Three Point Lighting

Hi, Kevin Howard here again for another exciting and informative edition of TVC TV Tips and Tricks. Today, we're going to be focusing on the all-important topic of lighting. Specifically, we're going to take a look at the basic lighting principle called three-point lighting. After that, I'll introduce some other creative variations to this standard lighting arrangement. Let me first begin by saying that I can't stress enough the importance of lighting in composing top-notch video. Even more important than a good quality camera and lens, your lighting setup is crucial to shooting professional-looking footage. It can take quite a bit of time to set up the proper lighting, but make sure you take the time because the end result is certainly worth it.
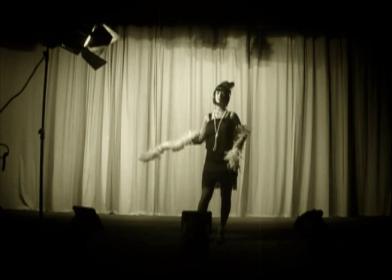(1:01)
Three-point lighting was actually a concept that originated in theater.
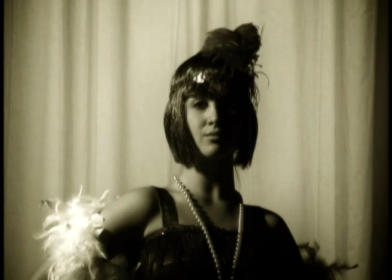(1:05)
Single light sources created harsh shadows on the stage actors and made their faces hard to see.
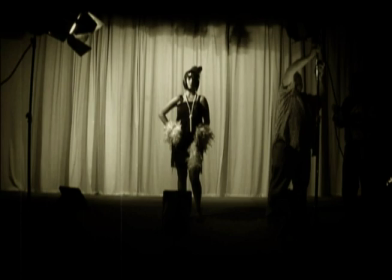(1:10)
To correct for this, lighting designers decided to place lights on both the left and right front sides of the stage actors.
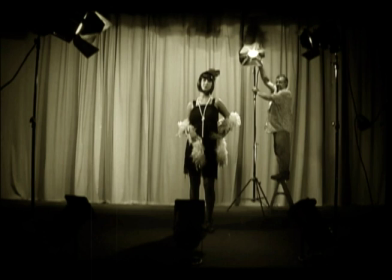(1:18)
Also, in order to counter the perceived lack of depth on stage, designers placed a third light above and behind the performer.
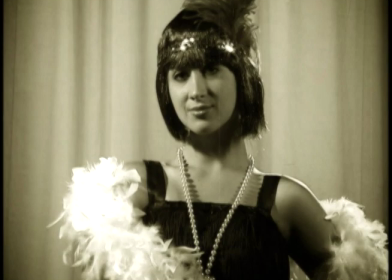(1:26)
This third accent light separated the performer from the background and added visual depth to the stage.
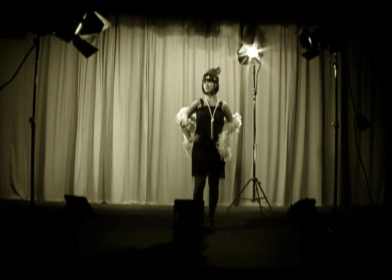(1:33)
As a result, the classic three-point lighting principle was born. This basic lighting setup is still used today in both professional television and film production.
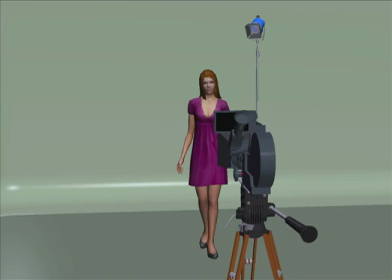(1:43)
Three-point lighting uses, as the name implies, three different light sources.
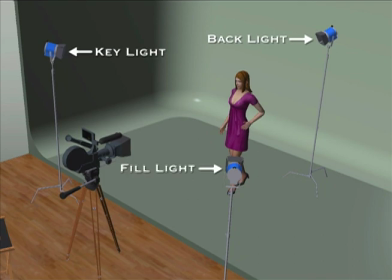(1:48)
These lights are called the key light, fill light, and backlight.
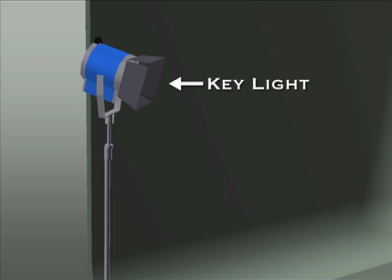(1:52)
The key light is the primary light source and usually the strongest light out of the three.
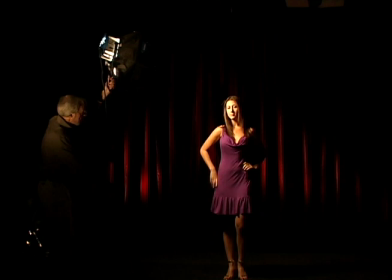(1:57)
It is normally placed on one side of the subject at a 10 to 45 degree angle
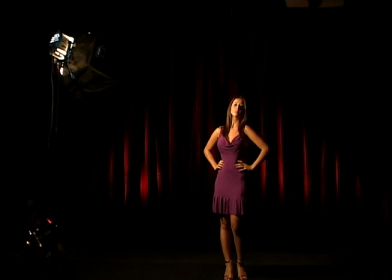(2:03)
from the camera's position and raised 15 to 45 degrees above horizontal.
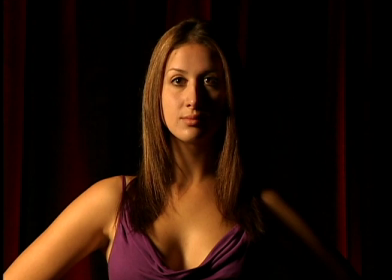(2:08)
The key light is positioned so that one side of your subject is well lit, while creating some shadow on the other side.
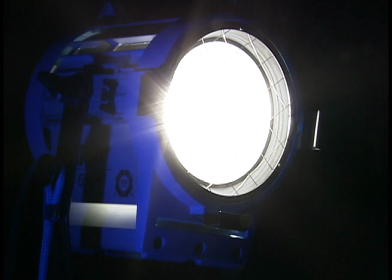(2:15)
The key light can be used without adding any light filtering elements to create harsher shadows,
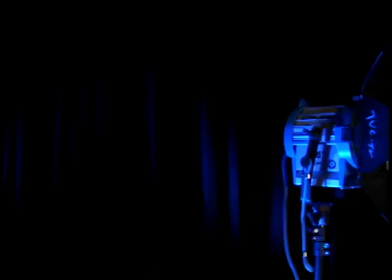(2:21)
or you can add a variety of diffusion materials that soften the light, greatly reducing contrast.
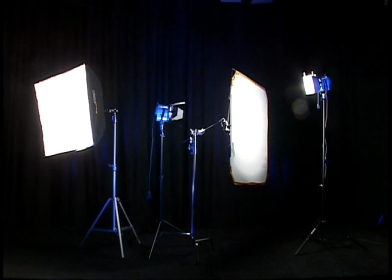(2:28)
Depending on the mood of your shot, many times placing a diffusion gel, silk screen,
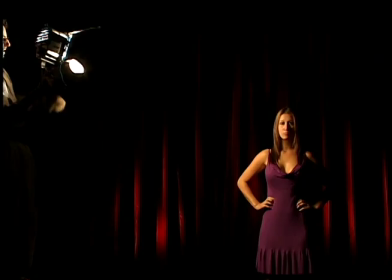(2:33)
or soft box on the light source can even out the light and create a visually pleasing composition.
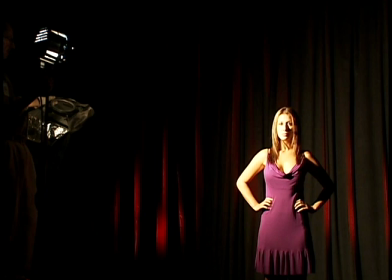(2:39)
As you can see, by manipulating the intensity of the key light,
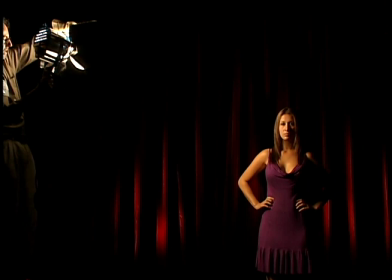(2:43)
you can produce lighter or darker shadows on your subject's face to give your talent a harsher or softer appearance,
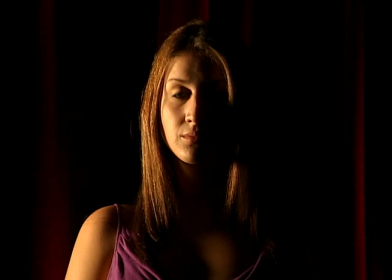(2:50)
which affects the overall mood in your shot. Just be careful with your shadows to avoid unpleasing looking images.
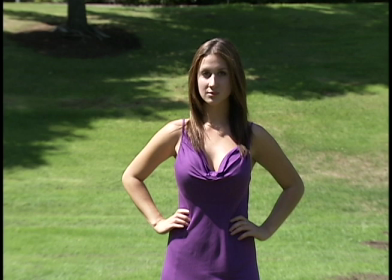(2:57)
When shooting outdoors, the sun oftentimes substitutes as your key light.
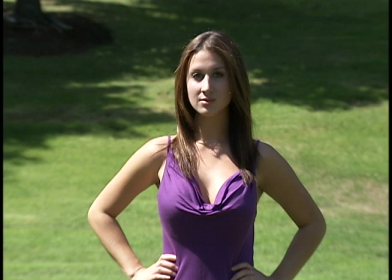(3:02)
But if you can, try to avoid shooting under direct midday sun as it can create very harsh shadows on your subject.
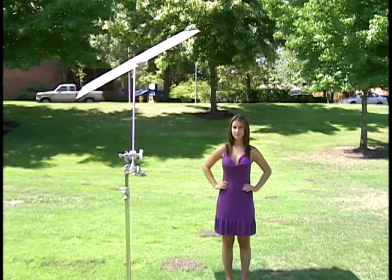(3:09)
If you have no other option than shooting under direct midday sun, it is recommendable to use a silkscreen,
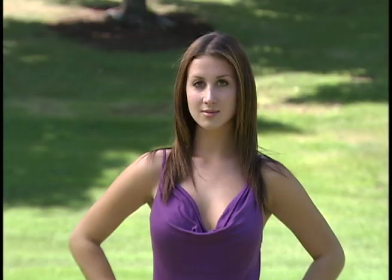(3:15)
as seen here using TVC TV silkscreen, to diffuse the intensity of the sun.
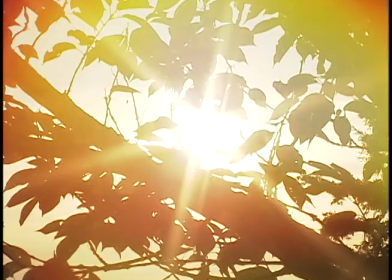(3:21)
Or you can use a reflector to fill in the shadows.
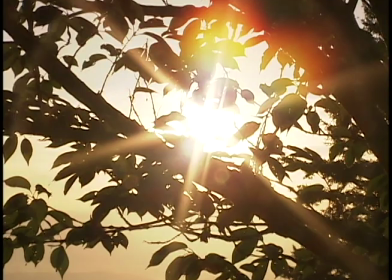(3:25)
Truly the best times to shoot are either in the early morning or late afternoon hours,
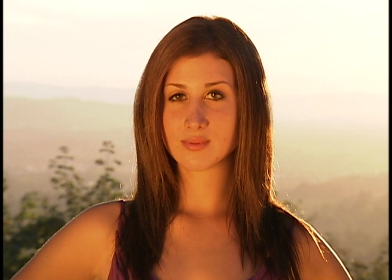(3:30)
which are referred to as the golden hours, when the sun isn't as intense.
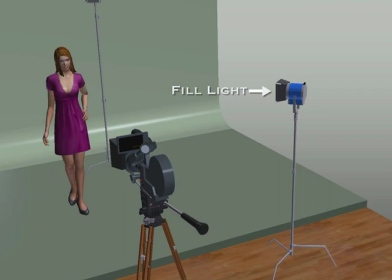(3:36)
This brings us to the second light used in a three-point lighting setup. This light is called the fill light. The function of this light is to fill in the shadows created by the key light.
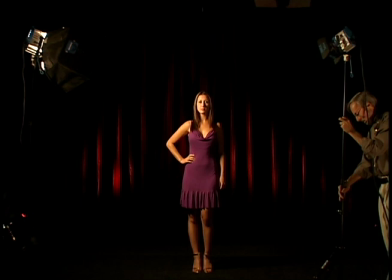(3:46)
The fill light is usually placed on the opposite side of the camera from the key light.
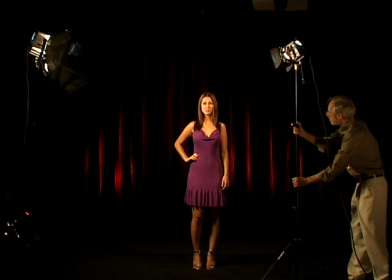(3:51)
It is normally softer and less bright than the key. Again, to reduce the intensity of the light,
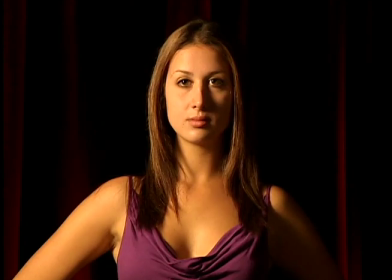(3:58)
you can either add diffusion material or you can simply move the position of the light further from your subject.
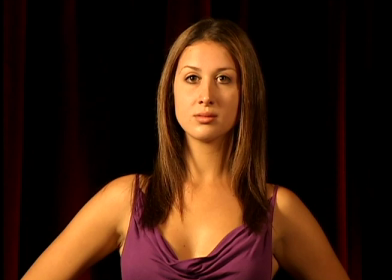(4:04)
Notice how the fill light subtly fills in the shadows created by the key light to smooth out your overall image.
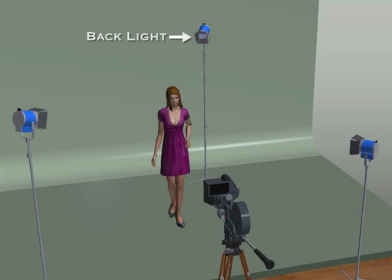(4:11)
The third light in a three-point lighting setup is the backlight. The primary function of the backlight is to separate the talent from the background.
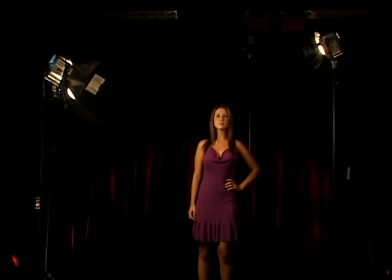(4:20)
It is many times referred to as the rim or hair light.
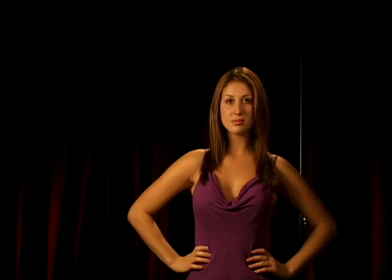(4:24)
The backlight is normally a lower intensity light used to highlight the subject's hair and shoulders,
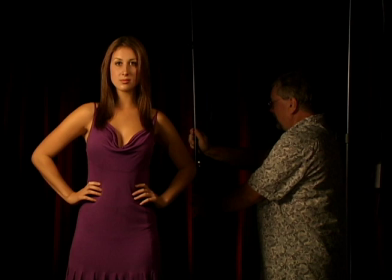(4:30)
which pulls your subject out of the background, giving your shot more three-dimensionality.
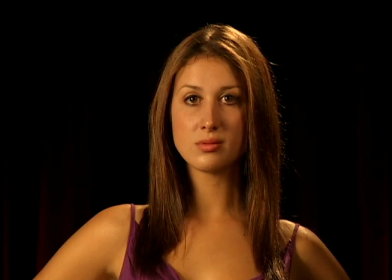(4:35)
It should be placed as close to directly behind your talent as possible, at a high angle, without appearing in the frame.
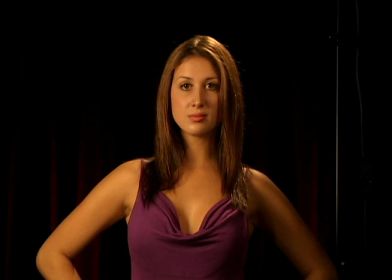(4:43)
By lighting the back of your talent's head and shoulders, the resulting rim of light helps separate your subject from the background.
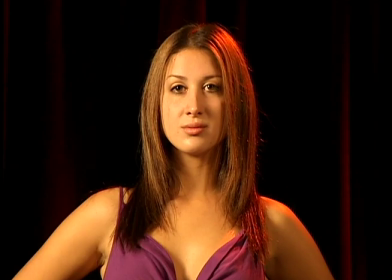(4:50)
Depending on the talent's hair color, or even if they are bald, you can apply various color gels to the backlight to create more visually pleasing images. Now, you might be wondering when I'm going to introduce a trick in this episode, since this series is called TVC TV Tips and Tricks after all. Well, not to disappoint, let's take a quick look at a trick that can enhance your three-point lighting setup even further. But first, let me introduce a variation to standard three-point lighting by incorporating what's called a background light,
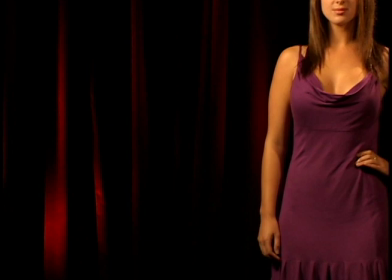(5:22)
which adds another layer to the three-dimensionality of your scene. A background light does just what the name implies.
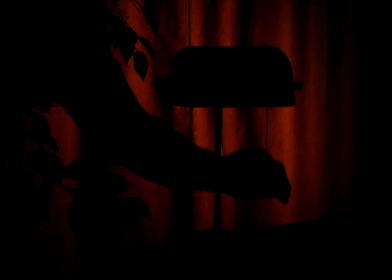(5:29)
It lights the background. There are many different ways to light your background, anything from complex arrangements to using only a single lamp.
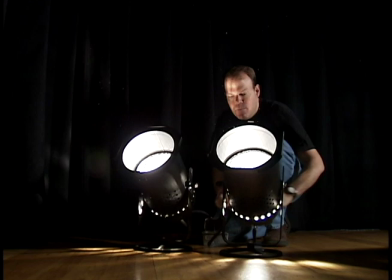(5:37)
For our purposes, we'll keep it simple and just use two background lights. Now, here are some tricks.
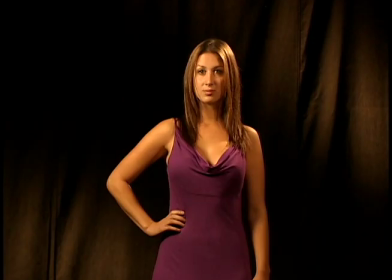(5:43)
By adding a gel to the light and slashing it across your background, you can create some pretty interesting visuals.
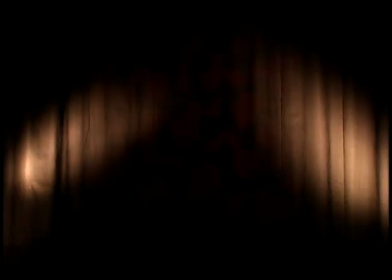(5:50)
You can enhance your background even further by adding elements to a light, like a gobo, or putting an object in front of a light to create distinct shadows as seen here. All of these tricks can be used to create that perfect shot in your next epic production. And although three-point lighting is certainly a time-proven and useful starting guide to properly light a scene, just keep in mind that there are many variations to this standard lighting arrangement. The key to establishing that specific mood you were trying to convey in a scene is through lots of experimentation and, more importantly, your imagination. But just make sure of one thing when you're planning your next shoot. Don't overlook the importance of lighting. Well, that's all the time we have for this edition of TVC TV Tips and Tricks. If you're interested in learning more exciting techniques, be sure to sign up for our in-depth production classes by checking out our website at www.tvctv.org.